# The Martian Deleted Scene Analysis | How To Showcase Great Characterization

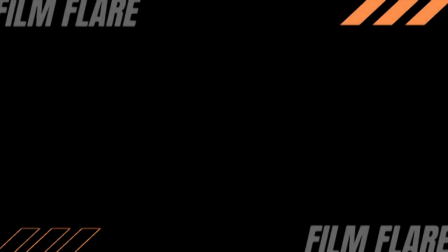(0:00)
It's generally said that you should avoid scenes where your characters are just sitting around and talking.
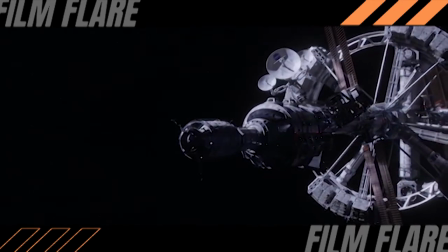(0:05)
This is typically because these kind of scenes have a tendency to just drift along and end up becoming extraneous to the movie.
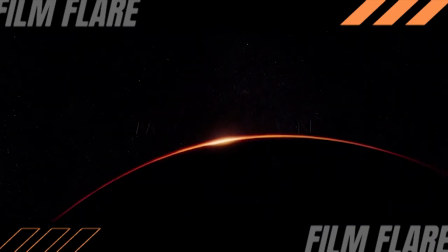(0:13)
But of course there are always exceptions to every rule.
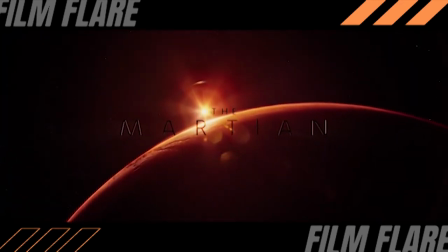(0:16)
This deleted scene is from the 2015 film The Martian starring Matt Damon and directed by Ridley Scott.
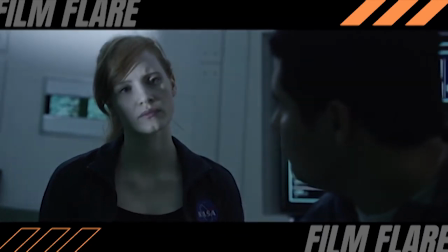(0:24) Alright what's the problem with your bunk room? Well my climate control isn't keeping up. I discovered the cooling tubes, but I can't get to them because they're built into the hole.
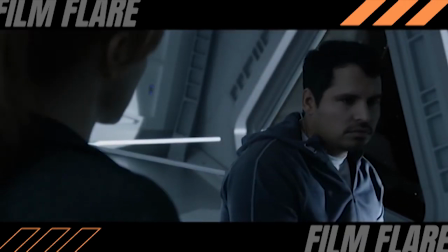(0:33) Where have you been sleeping? Airlock, airlock two. What?
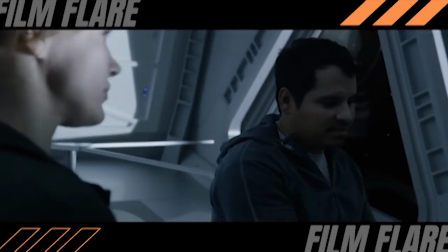(0:39) It's the only place that I can go without anybody tripping me, so that's why I keep it. No, it's not. Do you understand how crazy that is?
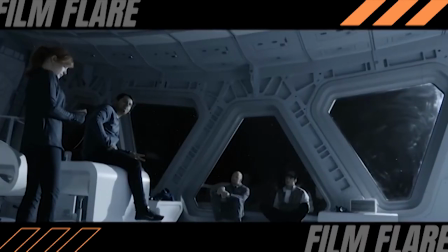(0:43) If one seal breaks, you die. From now on, you sleep in Beck's room. Where am I going to sleep?
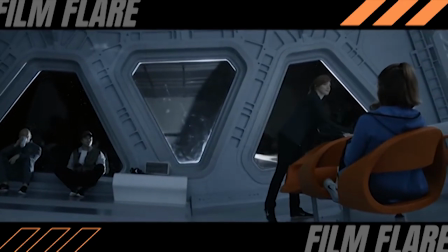(0:52) With Johansson. That's, uh, I mean...
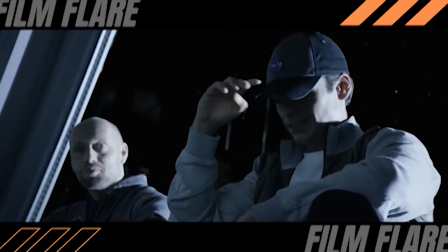(0:57) Cut it out, Beck. It's a small ship. I know everything. Are you mad?
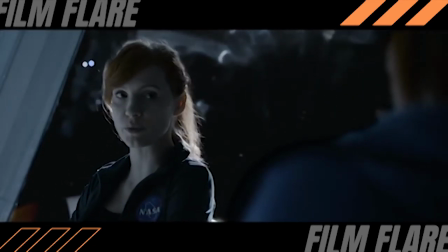(1:03) If this were a normal mission, you would have broken about 30 rules. And a couple of world records.
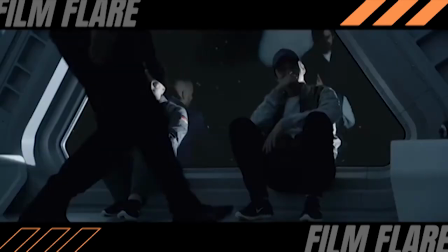(1:09) What's up? What's up, buddy? Give me five. But this isn't exactly a normal mission.
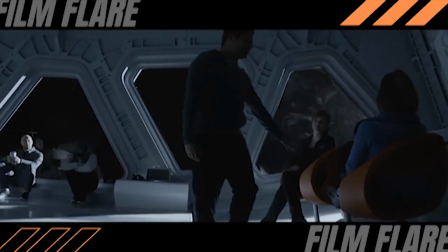(1:14) You gonna leave me hanging? You gonna leave me hanging? Getting down in space?
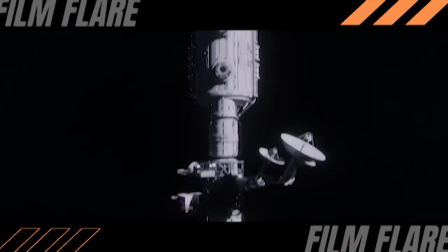(1:20)
It's a quick scene, just about a minute long, with absolutely no bearing on the outcome of the movie, and no real tension between the characters,
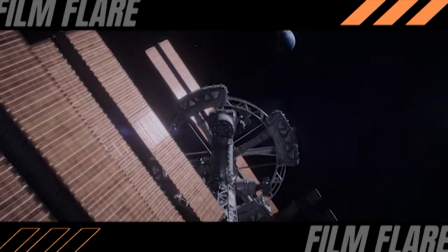(1:29)
but it is a great example of how to showcase characterization and relationships within a story.
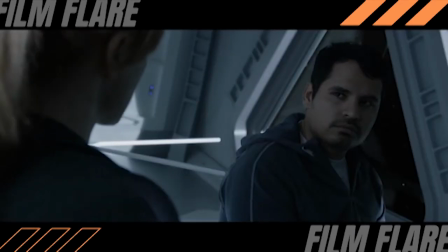(1:35)
And it's all show rather than tell. This deleted scene single-handedly showcases everything you need to know
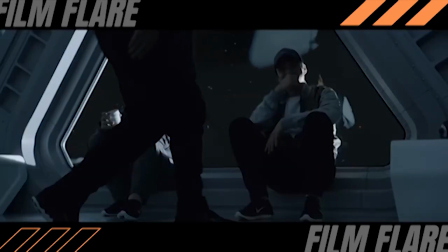(1:43)
about these characters and the core relationships among the crew of the Hermes.
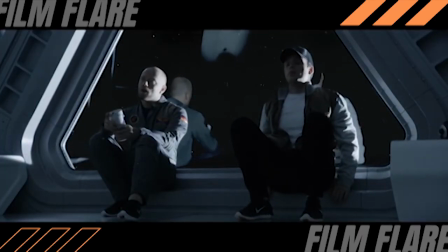(1:48) Do you understand how crazy that is? If one seal breaks, you die.
Vogel is serious but chill.
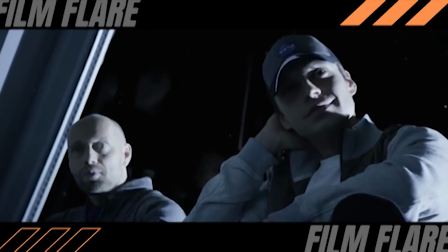(1:55)
He's the one quietly sitting in his little corner and he only speaks one line of dialogue in the scene.
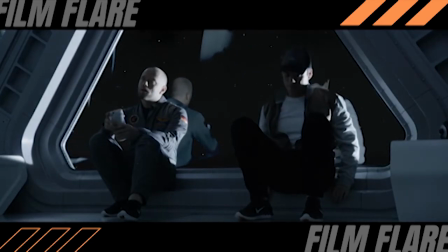(2:01)
He says it with conversational concern and almost a joking tone. Martinez is obviously the Joker.
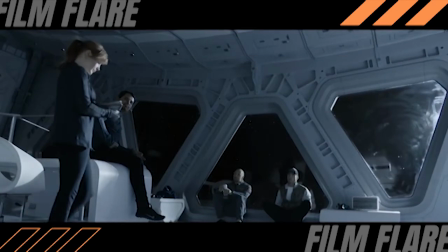(2:09)
It's his decisions and actions that set up the scene and he keeps everything light and jovial even when things should be just a little bit more serious.
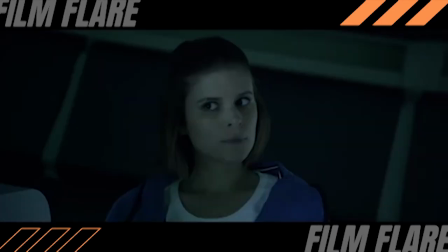(2:18)
He's the catalyst, but the scene isn't even about him. The main crux of the scene is to solidify Beck and Johansson's relationship.
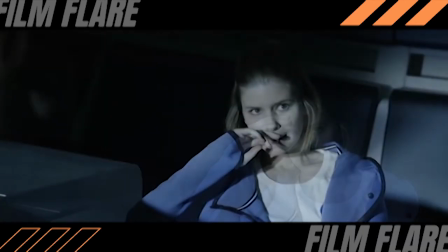(2:28)
Their relationship is only hinted at in the final cut of the film, except for the blink and you'll miss a moment during the final montage.
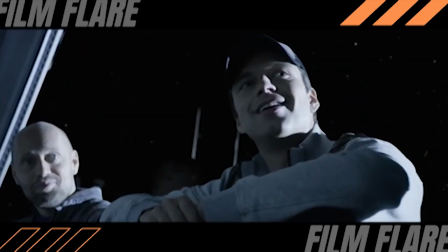(2:35)
They're not the focus of the film, so these two characters feel a bit overlooked in comparison with some of the other crewmates.
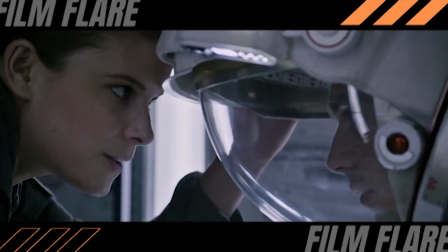(2:42)
So overlooked that I didn't even realize they had a relationship until my second viewing,
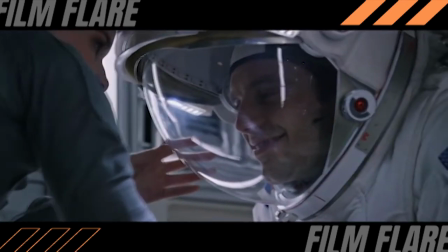(2:47)
or even notice that it was them with the newborn until my third viewing.
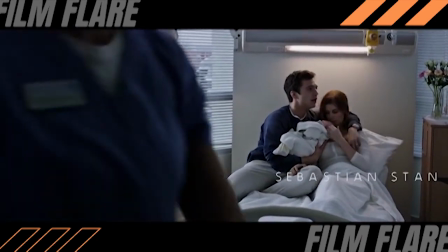(2:52)
However, this scene clarifies everything about the two of them within a single minute.
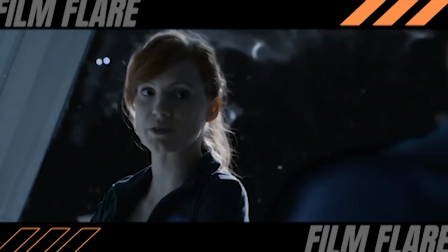(2:57)
And finally, there's Commander Lewis. She's clearly well and truly in charge of everything on the ship.
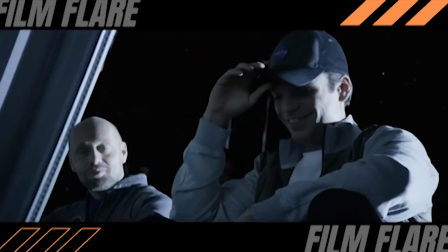(3:04) Cut it out, Beck. It's a small ship. I know everything.
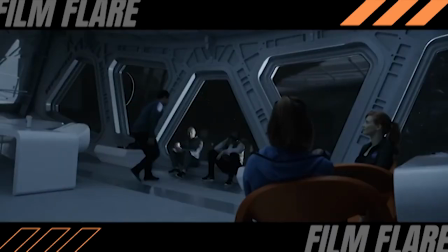(3:07)
Yet she's comfortable enough with her crew to be casual with them and not a stereotypical hard ass.
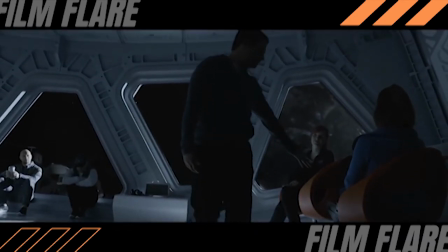(3:14)
The commander is not only close with her crew, but genuine in her relationship with them.
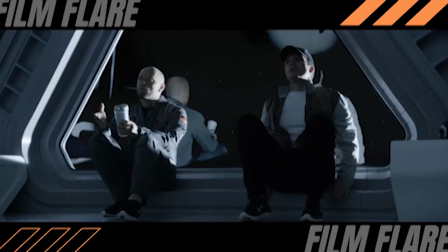(3:19)
This whole scene proves why this group of astronauts make a great team.
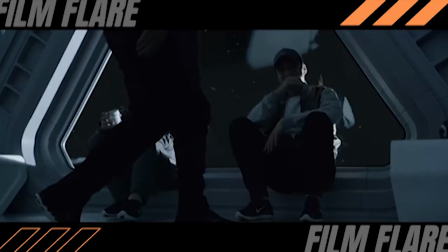(3:24)
They may joke around throughout the movie, but this scene exists to let you know just how well-rounded of a family they actually are,
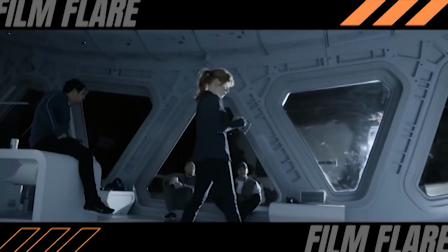(3:31)
and it does so even without the main character present.
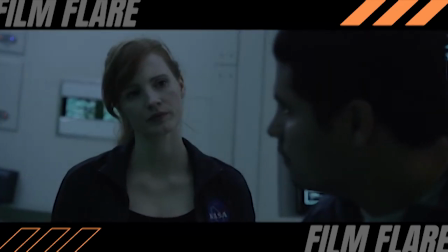(3:34)
It adds context as to why the crew unanimously chose to mutiny against NASA up and risk their lives to save one of their own.
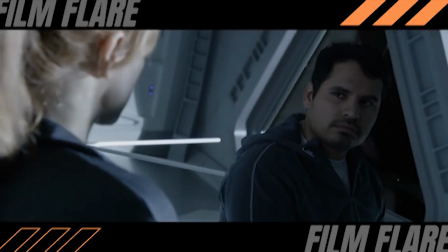(3:43)
Ultimately, the scene got cut most likely because it's not totally relevant to the already long story,
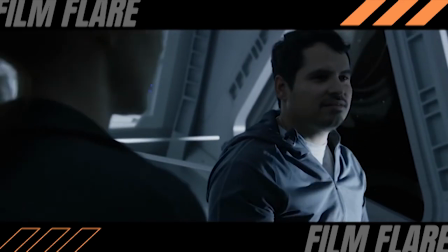(3:49)
but it's still a great character building scene nonetheless.